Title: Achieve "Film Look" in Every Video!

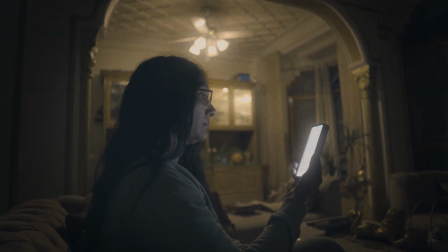0s
Hello, everyone, and welcome to another tutorial. Today, we're going to explore how to achieve a cinematic film look in Adobe Premiere Pro.
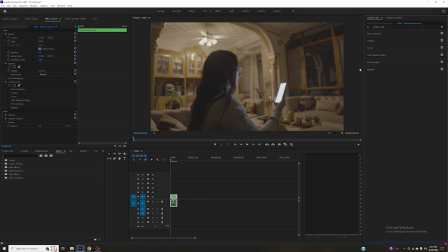9s
First and foremost, let's talk about color grading. It's a crucial step in creating that timeless film appearance. Depending on your footage's exposure, you'll need to make adjustments under Basic Corrections. The key tweak for the film look is reducing contrast, giving it that slightly faded, less contrasty appearance.
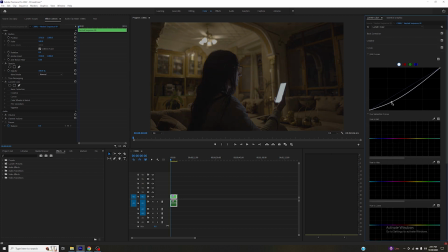28s
To reintroduce some contrast, we'll create a standard S-curve. This adjustment will bring life back to the image. With the curve settled, let's move on to the color wheels.
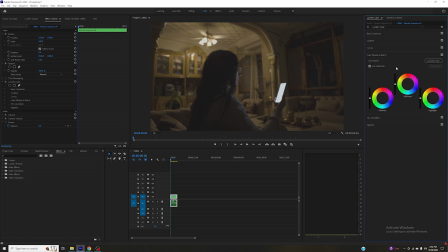47s
Add a touch of blue to the shadows and mid-tones and introduce some yellowish tones to the highlights. This subtle alteration gives your footage that cinematic charm.
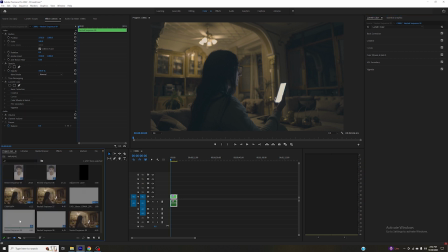64s
Now, let's add a film grain overlay. You can find these overlays for free on platforms like YouTube.
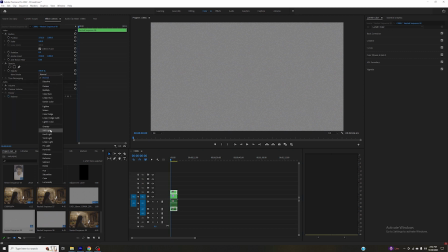70s
Tube. Download one that suits your style, then simply drag and rotate it to align with your footage.
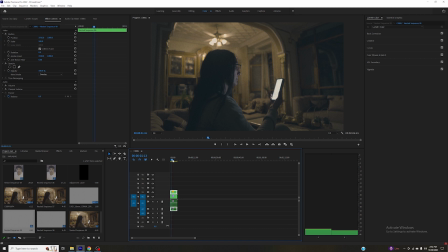78s
Change the Blend Mode to Overlay, and you've instantly added that film-like texture. Moving on, let's add the Mist effect, also known as Film Hallation, to highlight areas. Duplicate your footage,
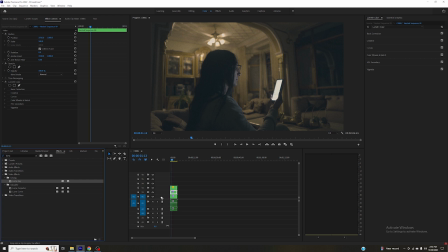92s
apply a LumaKey effect to select only the highlights, and
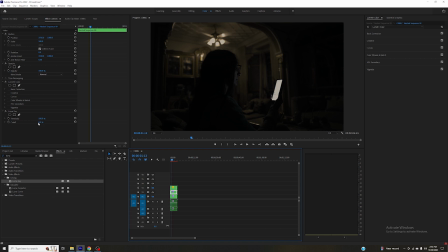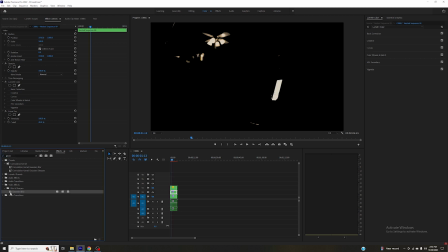117s
and add a Gaussian Blur with settings of 250 blurriness and Lighten Blend Mode.
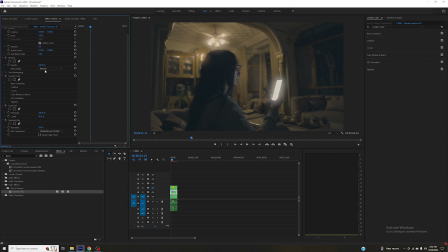This trick enhances the ethereal quality of your highlights. For that finishing touch, consider adding a subtle vignette to your footage using the Vignette panel. The degree of vignetting can be adjusted to your preference.
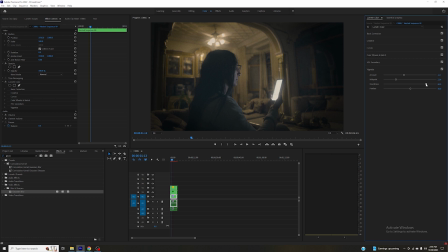152s
Remember, while these are post-production techniques, lighting during your shoot is equally vital.
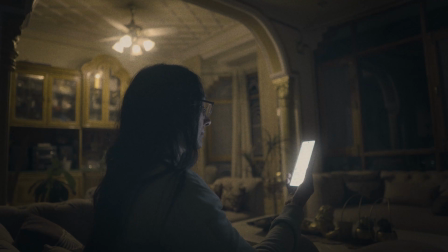159s
Creating contrast with well-lit and shadowy areas in your scenes provides a foundation for the cinematic look.
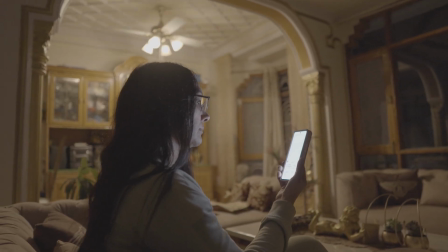166s
Stable shots are also crucial, so consider using a gimbal or keeping your camera steady.
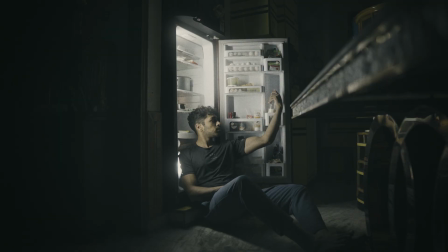172s
Lastly, don't underestimate the power of a shallow depth of field to achieve that cinematic aesthetic. By combining these editing techniques and mindful shooting, you'll be well on your way to capturing the essence of the film look in your videos.
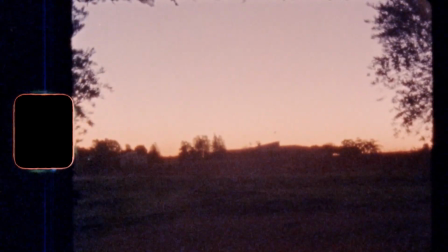187s
Thank you for watching, and I hope this tutorial helps you elevate your filmmaking game.
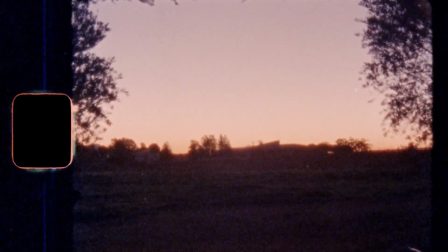192s
If you have any questions or need more guidance, please feel free to ask.